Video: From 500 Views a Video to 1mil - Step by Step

and that community is the Bridges.
Dude, I just had him phase.
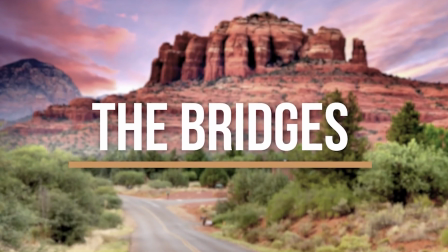It's just a random mountain in Arizona. So that makes no sense. I edited that video nearly 5 years ago, and to be truthful with you, it absolutely sucked.
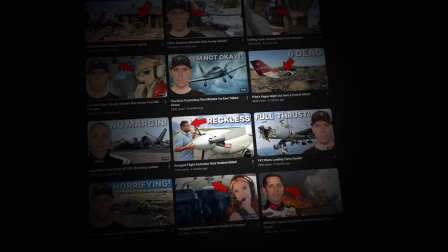I made every single mistake that you make as an editor. Now I teach people how to edit videos to get millions of views like these ones that you see right now.
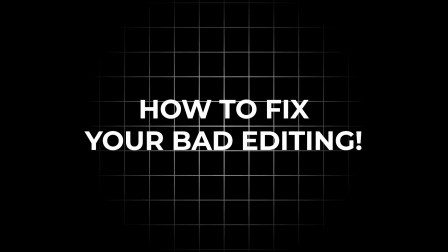So today I'm gonna completely roast my old edit and show you the exact changes I would make now in order to make a viral video. And here's the uncomfortable truth. The version of me that thought that this video was good was wrong. It wasn't even close to finished. Let's start with what I sent my client 5 years ago.
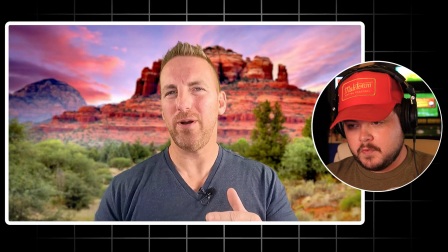So if you want your...
Right off the bat, I faded him in from nothing. He was like Thanos snapped, like reverse Thanos snapped. I don't know why. Let's keep going.
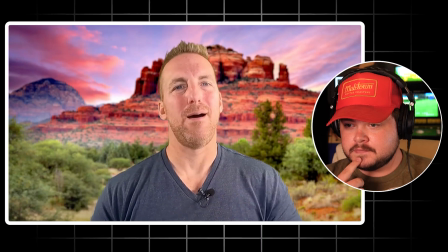Neighborhood, the place where you call home to have miles of walking...
Okay, transition's not bad.
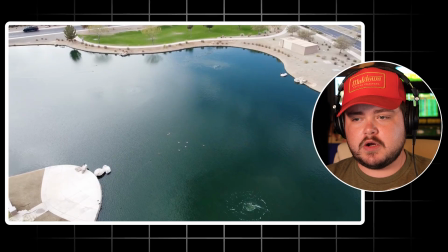B-roll choice could have been a little bit different here, but not terrible.
Trails, multiple lakes where you can fish.
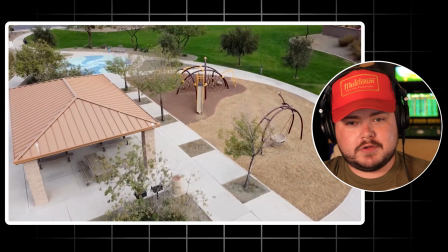Another transition. I'm not against it, but the one thing that I will say is that there's no supporting text for what he's talking about, which is a huge thing with retention.
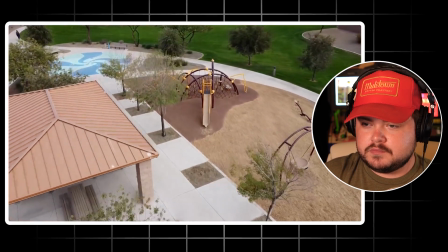We'll get to that when we go fix the video.
Splash pad, parks, a gorgeous waterfall entrance.
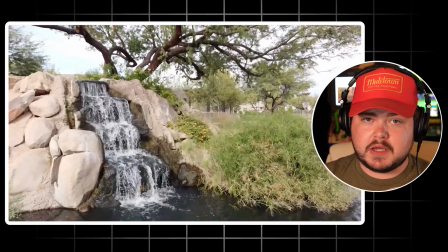Different transitions for everything. Okay. That's something.
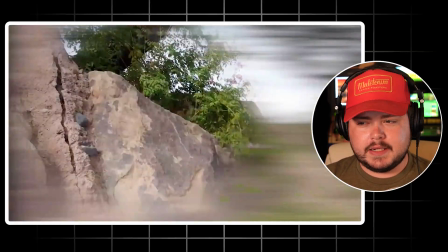Close proximity to shop.
Why'd I let it get so close to the weeds there?
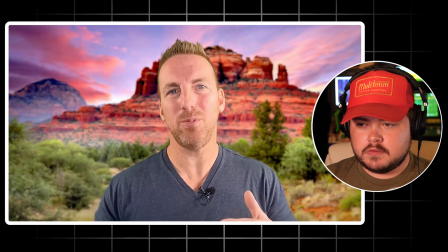They look terrible.
To other large parks in Gilbert. Well, this is the video for you, because in today...
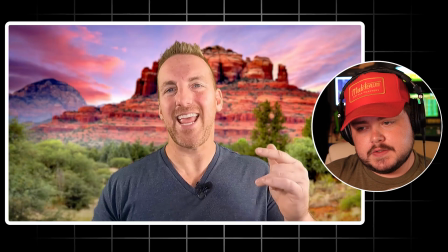One thing I will say is that the Ultra Key, because this client films on a green screen, not great looking. So the chroma key on there, it does not look good. And the background is very red, which doesn't make a lot of sense to me.
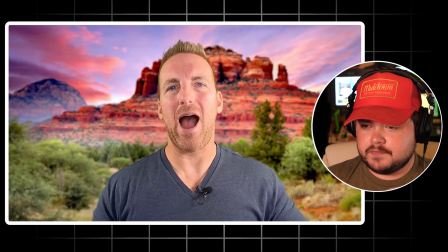But let's keep going with this.
Today's video, I'm going to cover just that. Welcome back.
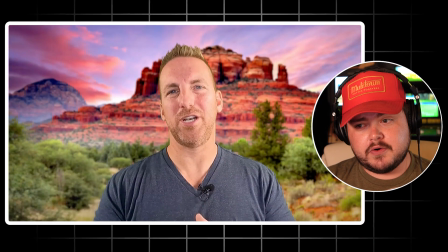It's Rich.
A transition onto just another shot of the same thing makes zero sense. I used that to cover up a cut, but by doing that, it made it way more obvious, which is like just a really bad decision to make.
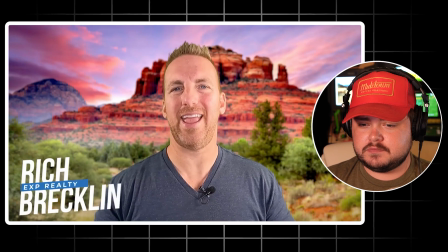Let's keep moving.
Brecklin with Arizona.
All right, the lower third's not bad. Probably should have put some contact information there, but overall, that's not terrible.
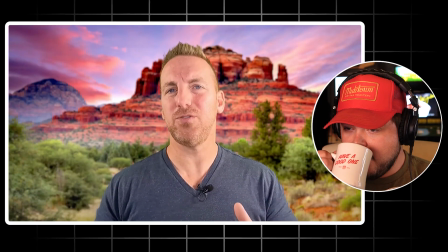Life and eXp Realty. Just like I said, in today's video, we're going to cover one of the most coveted and...
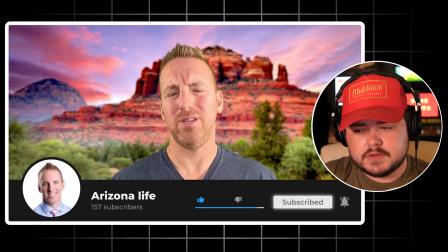That's really not a good look to have.
Really cool.
I used to love this YouTube lower third pop-up thing. Just so unnecessary, and also like, why are we looking at a photo on top of a photo of him?
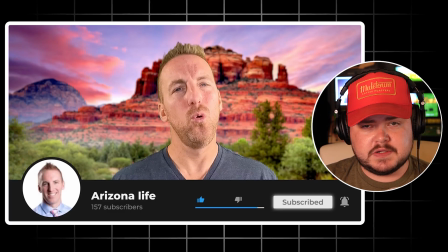And why are we showing his 157 subscribers? Sorry, Rich.
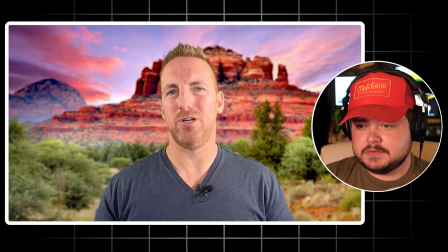Love you, but that's terrible.
Cool neighborhoods, master plan community right here in Gilbert.
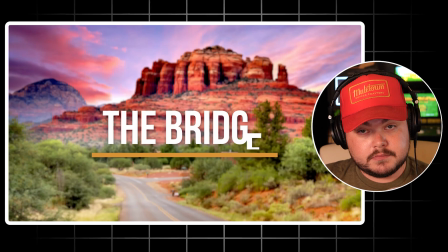And that community is the Bridges.
Dude, I just had him phase down again.
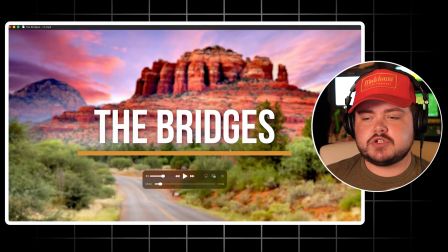He is the Bridges.
So here I go adding in some supporting text, right?
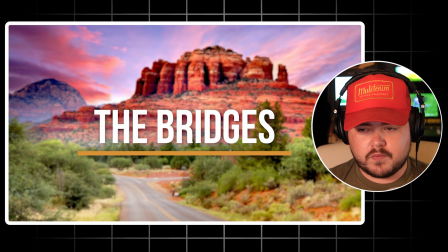But there's no B-roll. It's just a random mountain in Arizona.
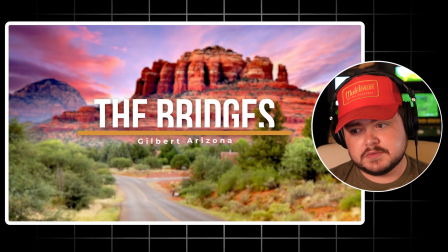So that makes no sense.
Bridges of Gilbert, not the Bridges of Madison County, not the Bridges.
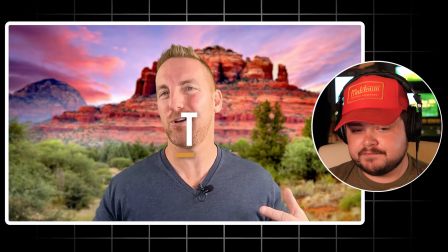And I fade him back in again. Okay.
Of Maricopa County, Bridges of Gilbert.
Why the... Again with that transition right to him again at the same frame. Terrible idea. Don't cover up your cuts like that.
Bridges. What makes it so unique?
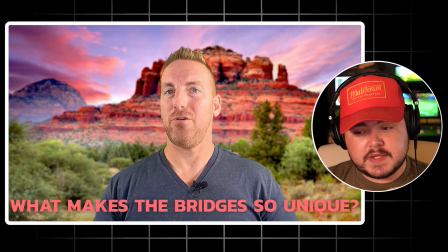Well, there we go. More supporting text, but it's red, really hard to read. I don't mind the animation, but gosh, that looks terrible.